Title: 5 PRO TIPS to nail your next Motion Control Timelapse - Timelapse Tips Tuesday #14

Hey guys, this is Emmerich from Emmerich's Timelapse and welcome back to a new time-lapse tips Tuesday after a two-year break. This is episode 14 and in this video I'm going to share with you 5 tips to create better motion control timelapses, let's go!
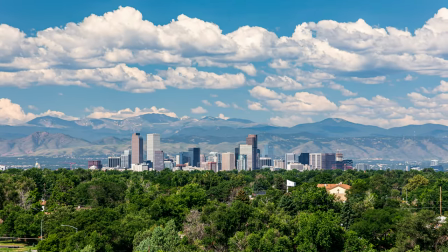(0:18)
If you like timelapse and hyperlapse photography,
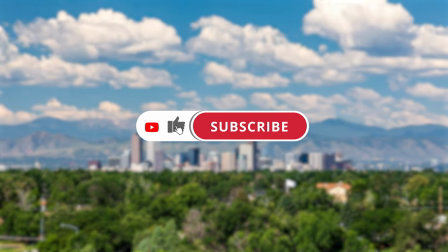(0:21)
please consider subscribing to this channel, it is free for you and helps me so much.
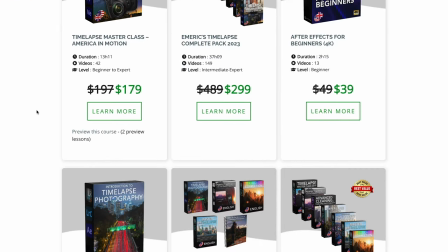(0:27)
You can also check my online courses on my website where I offer nearly 40 hours of timelapse and hyperlapse classes.
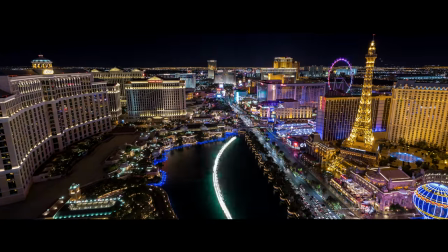(0:36)
Motion control timelapses are amazing, they create a very cinematic and natural camera movement on your final video.
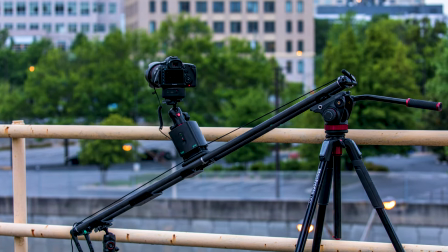(0:44)
If you don't know yet, a motion control timelapse is a timelapse created with the help of what we call a motion control system. them.
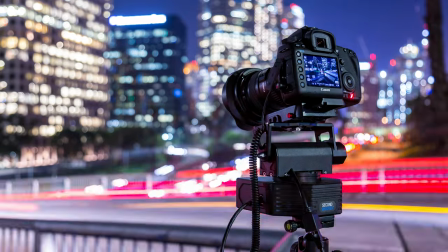(0:52)
This includes sliders but also motorized pan and tilt heads.
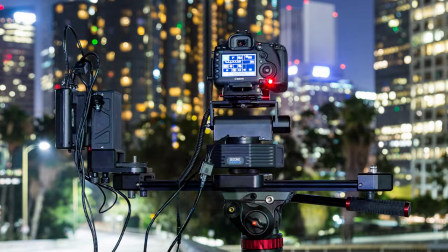(0:57)
You can use one of those two or mix them up to create a 2 or 3 axis motion control timelapse.
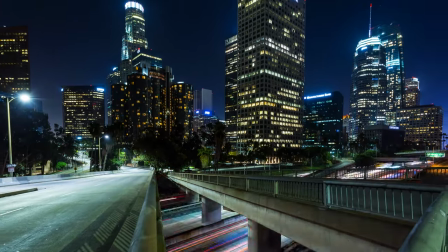(1:03)
They are definitely a lot trickier than just a camera on a simple tripod, so here are my 5 tips to create better motion control timelapse videos.
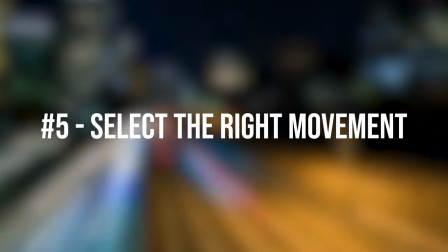(1:12)
5. Take the time to analyze what movement would work the best for the view and angle you want to capture.
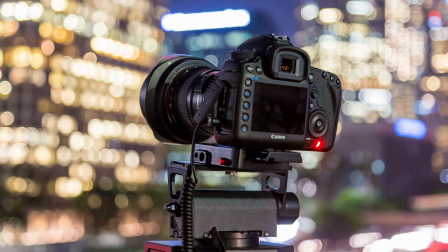(1:19)
Sometimes a panning shot would work a lot better than just a slider one or vice versa.
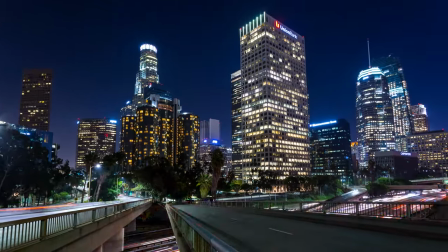(1:24)
What is the main reason here why you want to create a motion control instead of a regular static one?
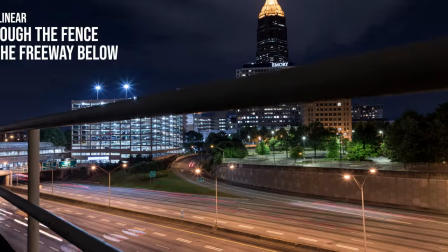(1:31)
Find a reason for it.
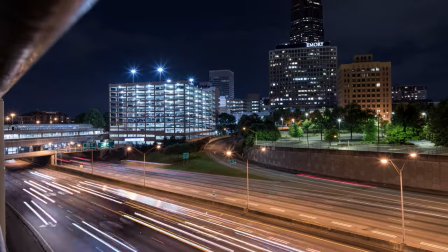(1:32)
If you're using the wrong camera movement, the timelapse and the motion will look out of place and make the final video look weird.
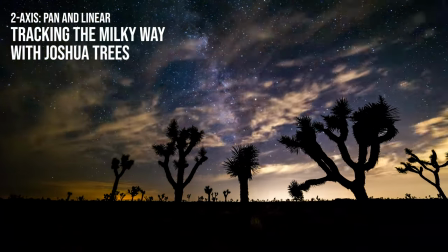(1:41)
Once you are on location,
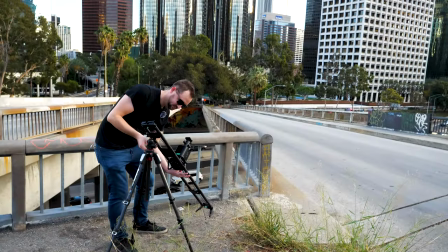(1:43)
use your camera live view and play with your camera to see what movement will look the best before you set up your motion control system.
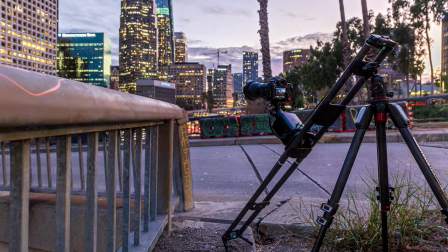(1:51)
This will create a better time-lapse and make you save tons of time on location when you set up your gear.
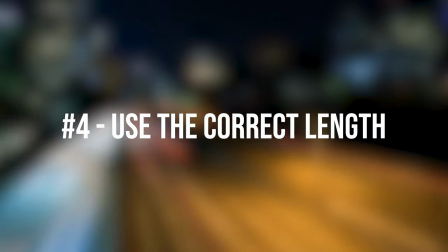(2:00)
Number 4. Here is a mistake I've made several times.
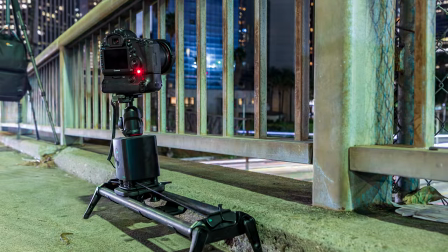(2:04)
When you shoot a motion control time-lapse with a slider, you do not have to use the entire length of your slider.
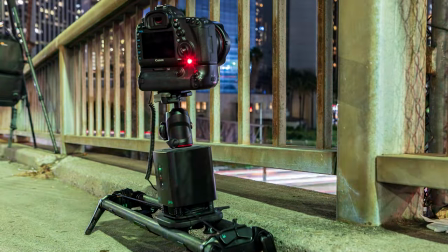(2:12)
Once you have your shot and movement setup, check what exact length would work for your specific time-lapse.
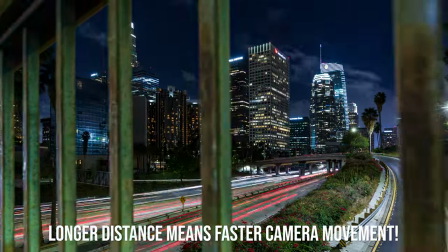(2:19)
The more slider you use, the faster the camera movement will be, so the time-lapse will look completely different. If you are capturing a 10 minute long time-lapse using 3 feet of your slider, the movement will be a lot slower than if you use 6 feet for example.
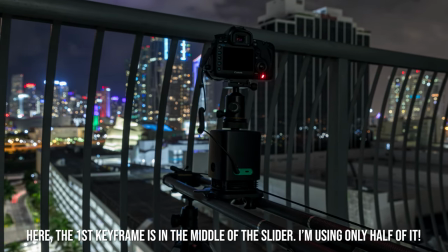(2:36)
Knowing what length you want to use for that specific timelapse is very important and will make the difference on the final video.
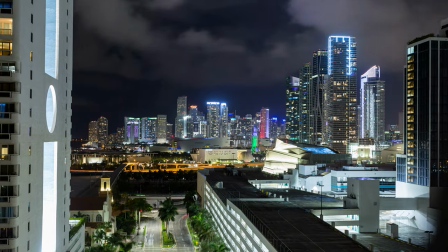(2:45)
Again, use the video mode or live view of your camera to check your movement before you start shooting the timelapse.
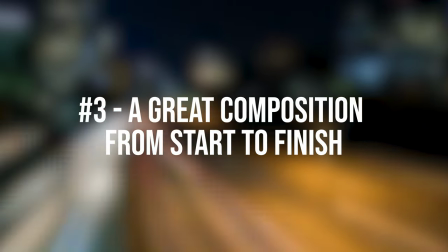(2:53)
Number 3. Make sure your composition looks like a great composition all along. I've seen a lot of videos online where the composition looks like crap, sorry for my range for half of the movement.
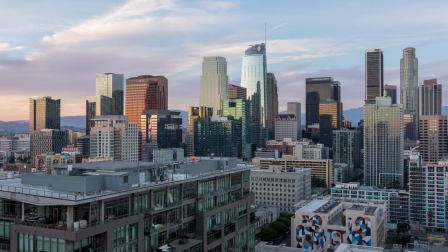(3:06)
Well, why don't you try getting a nice composition for the entire duration of the motion neutral time-lapse?
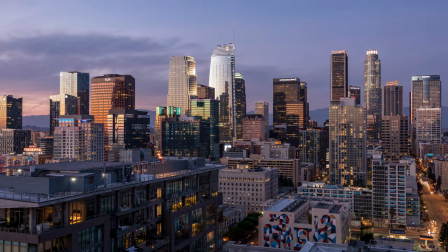(3:14)
So now I'm doing my best to pretty much get a very nice composition and angle for the entire duration of the video,
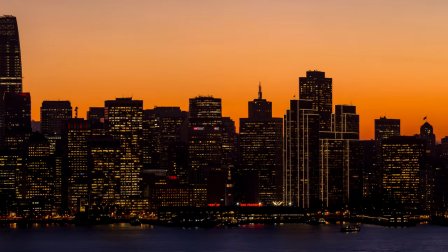(3:22)
which pretty much means that every single frame out of the time-lapse could be a great picture on its own.
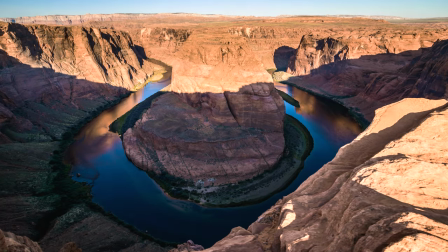(3:28)
If you're not able to find a great composition all along, well, maybe rethink your camera movement completely,
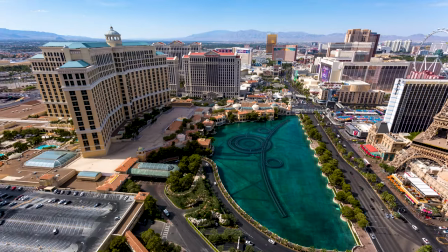(3:35)
maybe a motion control timelapse isn't really needed there. You can also use motion control timelapses to reveal something,
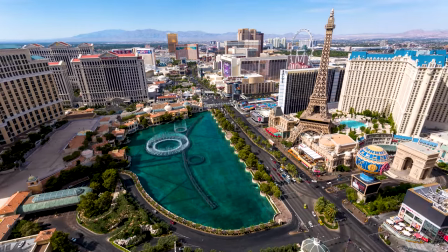(3:43)
which means the beginning of the timelapse might not be as good looking as the end of it,
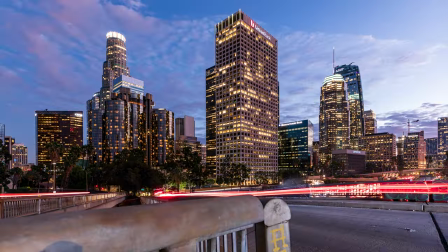(3:48)
but the camera movement will then reveal your final subject, like this example here.
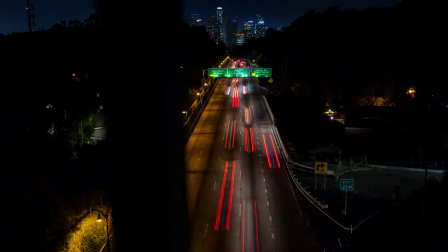(3:55)
Even though the beginning doesn't look really good, the camera is sliding and tilting up to then reveal downtown Los Angeles in the background. So the movement makes sense here.